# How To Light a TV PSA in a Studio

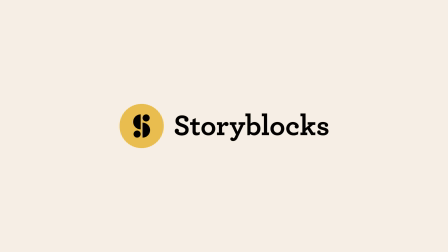(0:00)
following video is brought to you by STORYBLOCKS.
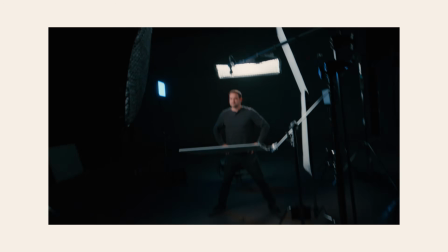(0:02)
Filming in a studio can be a daunting experience for a new cinematographer because you have to make all the lighting happen yourself.
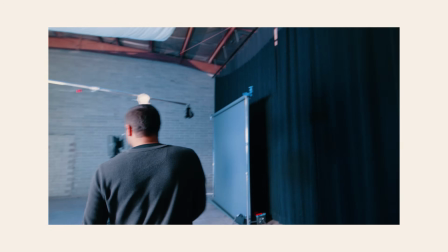(0:10)
There's no help from the sun. So come along as I show you some of the tips I've learned over the years. Okay, the clients all just left the studio. We just wrapped with our shoot this morning and it's 11:30 in the morning. It's pretty quick. We're in Phoenix, Arizona, and we rented a studio for a day for a client shoot. This is real-world filmmaking. This is our bread and butter.
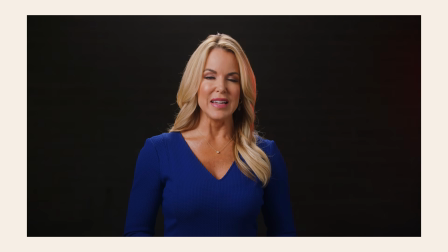(0:35)
We just filmed a PSA, and we used our lights to create a mood in this space to fit the messaging. This video that we just filmed is gonna be all over TV in Arizona in just a few weeks.
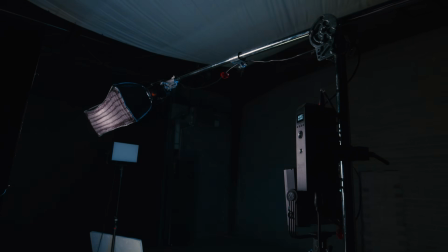(0:47)
And frankly, it's not that complicated. There are very simple lighting principles that we're dealing with here.
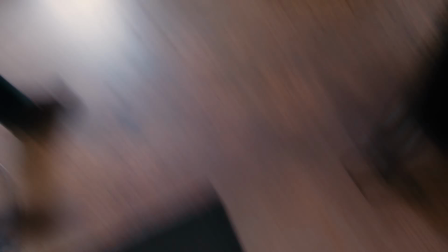(0:54)
And today I'm gonna show you how we did this. When we first came into the space, we assessed the situation.
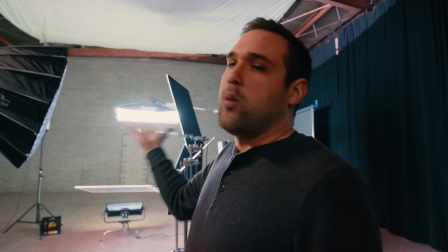(1:02)
What do we like? What do we not like? We wanted a very serious tone for this ad.
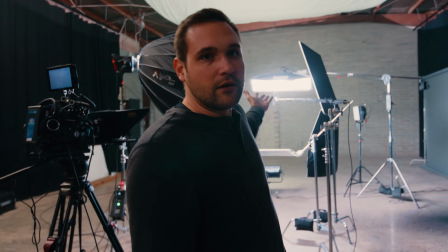(1:08)
So we looked around and we found this brick wall and we thought, hey, let's make that work. Come over here with me.
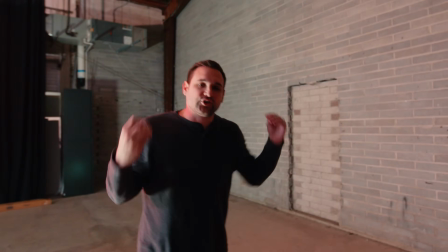(1:13)
Even though we just wanted the subject to be against the wall, it would have been a crime for us to put the subject this close to the wall.
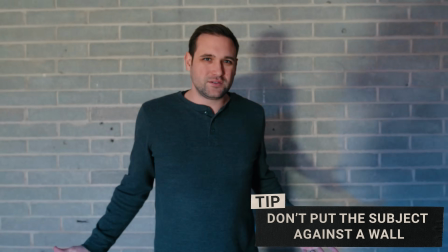(1:21)
There would have been no shallow depth of field, and you wouldn't have had a sense of scope.
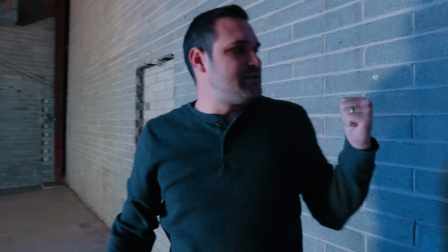(1:26)
The reason why the camera is way across the other side of the room is when the subject is really up close to the wall, you run out of options really quick.
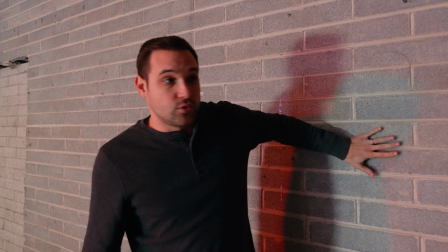(1:34)
Shadows become a situation really quick.
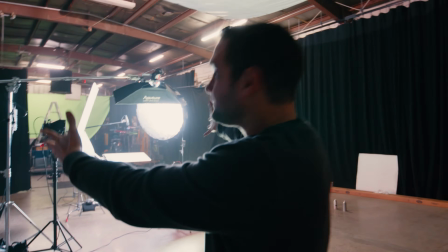(1:37)
Now this was a large studio, so we had a lot of options, but in the real world, we usually find ourselves filming in very small rooms.
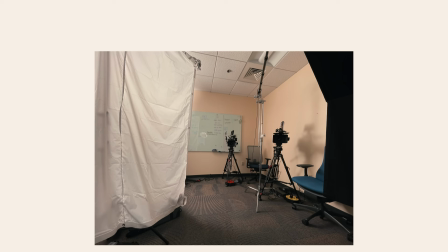(1:44)
If the camera and the camera operator are squished in the corner, chances are the shot looks pretty good.
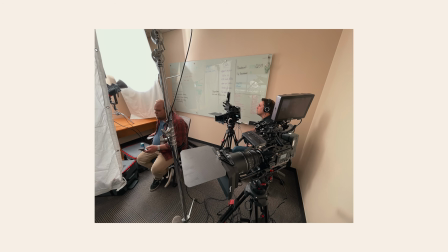(1:50)
Rooms just look better and bigger when the camera's in the corner of the room.
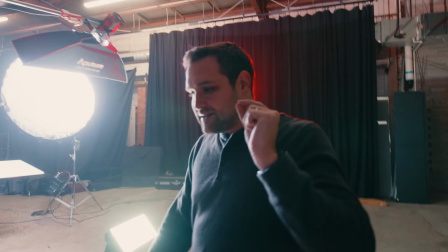(1:55)
The camera was the first thing we set up. I found the position that I liked and I found the focal length that I liked.
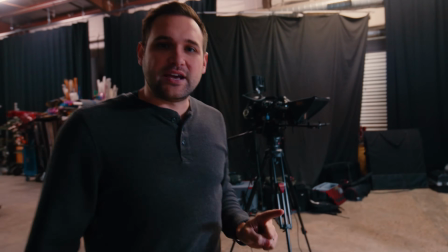(2:01)
After the camera was placed in this spot, the next thing we did was place our subject and mark where the subject will be standing.
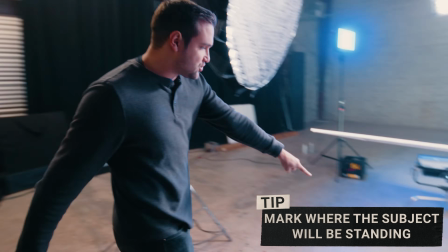(2:10)
Come over here. This is actually extremely important on the ground right here. This is a T. Once the relationship between the camera, the subject, and the background is established, then comes our first and most important light source, the key light.
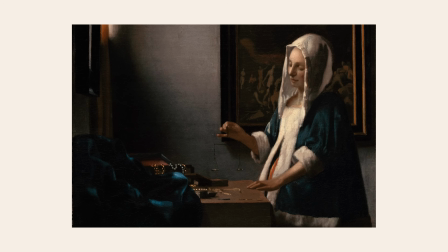(2:27)
When I think of a key light, I think of the old master painters, like Rembrandt and Vermeer.
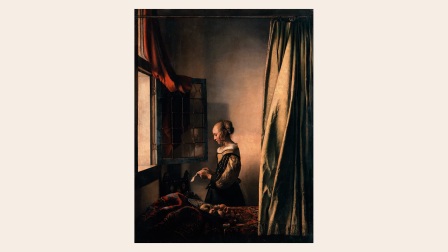(2:33)
They would place their subjects next to a large light source, like a window.
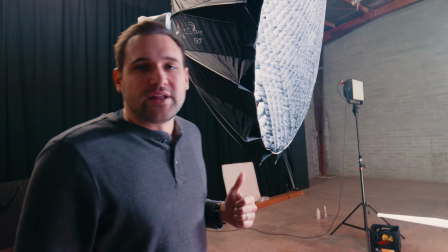(2:37)
In this instance, we used a brand new light from Aputure that we absolutely love.
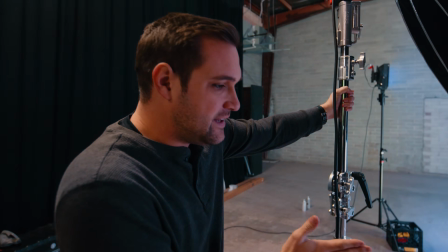(2:42)
We decided to place the light at about a 50 to 60 degree angle from the subject for a dramatic look.
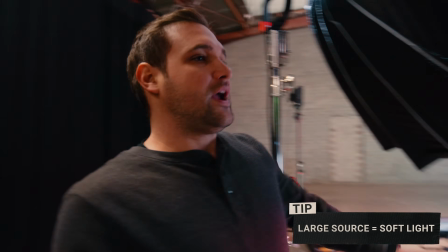(2:49)
And using this big giant light dome, we were able to achieve a very soft light.
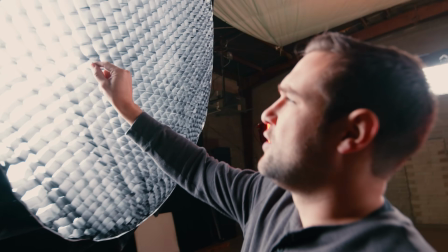(2:56)
Come over on this side here. This is a grid. We placed this on it because we wanted to control the soft light.
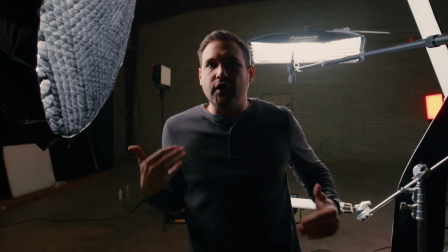(3:04)
We didn't want it spilling onto the background. In fact, I'm gonna turn off all of these lights and one by one show you what each light is doing.
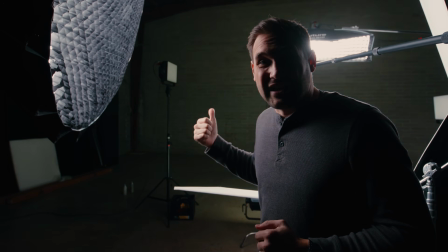(3:11)
So let's kill the house lights and I'm gonna kill the backlights and the effect lights. Before we move on, I want to talk to you about STORYBLOCKS.
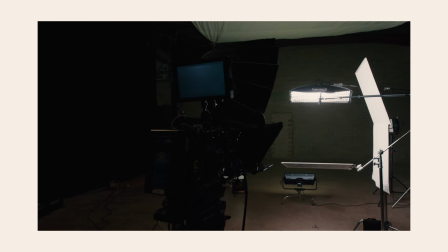(3:19)
The ad that we're filming in this studio actually is 80% stock footage.
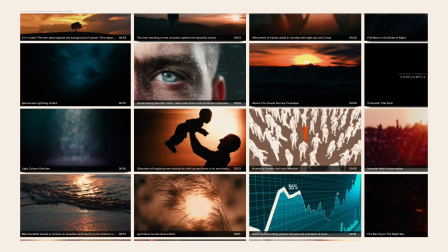(3:23)
We use stock footage in so many of our projects. STORYBLOCKS is great for creators because they're constantly adding new content that's demand-driven.
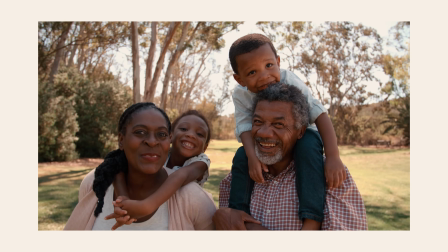(3:32)
STORYBLOCKS has over 1 million unique assets, including stock footage, motion graphic templates, and more.
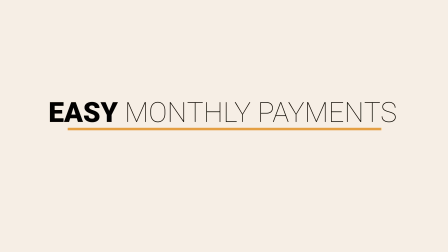(3:40)
STORYBLOCKS is great for large and small projects. It's a pay-per-month model, which makes it easy when you're downloading lots of different clips for a project.
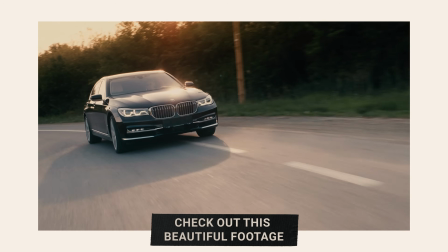(3:48)
And there's no more complicated paperwork like other sites. STORYBLOCKS makes licensing these stock footage assets easy.
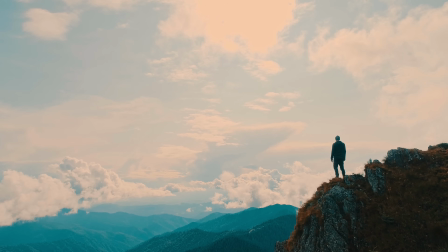(3:55)
If you're a creator like us and you make content, then you need a subscription to STORYBLOCKS.
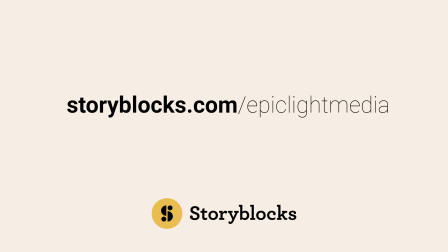(4:00)
Check out storyblocks.com/epiclightmedia to learn more.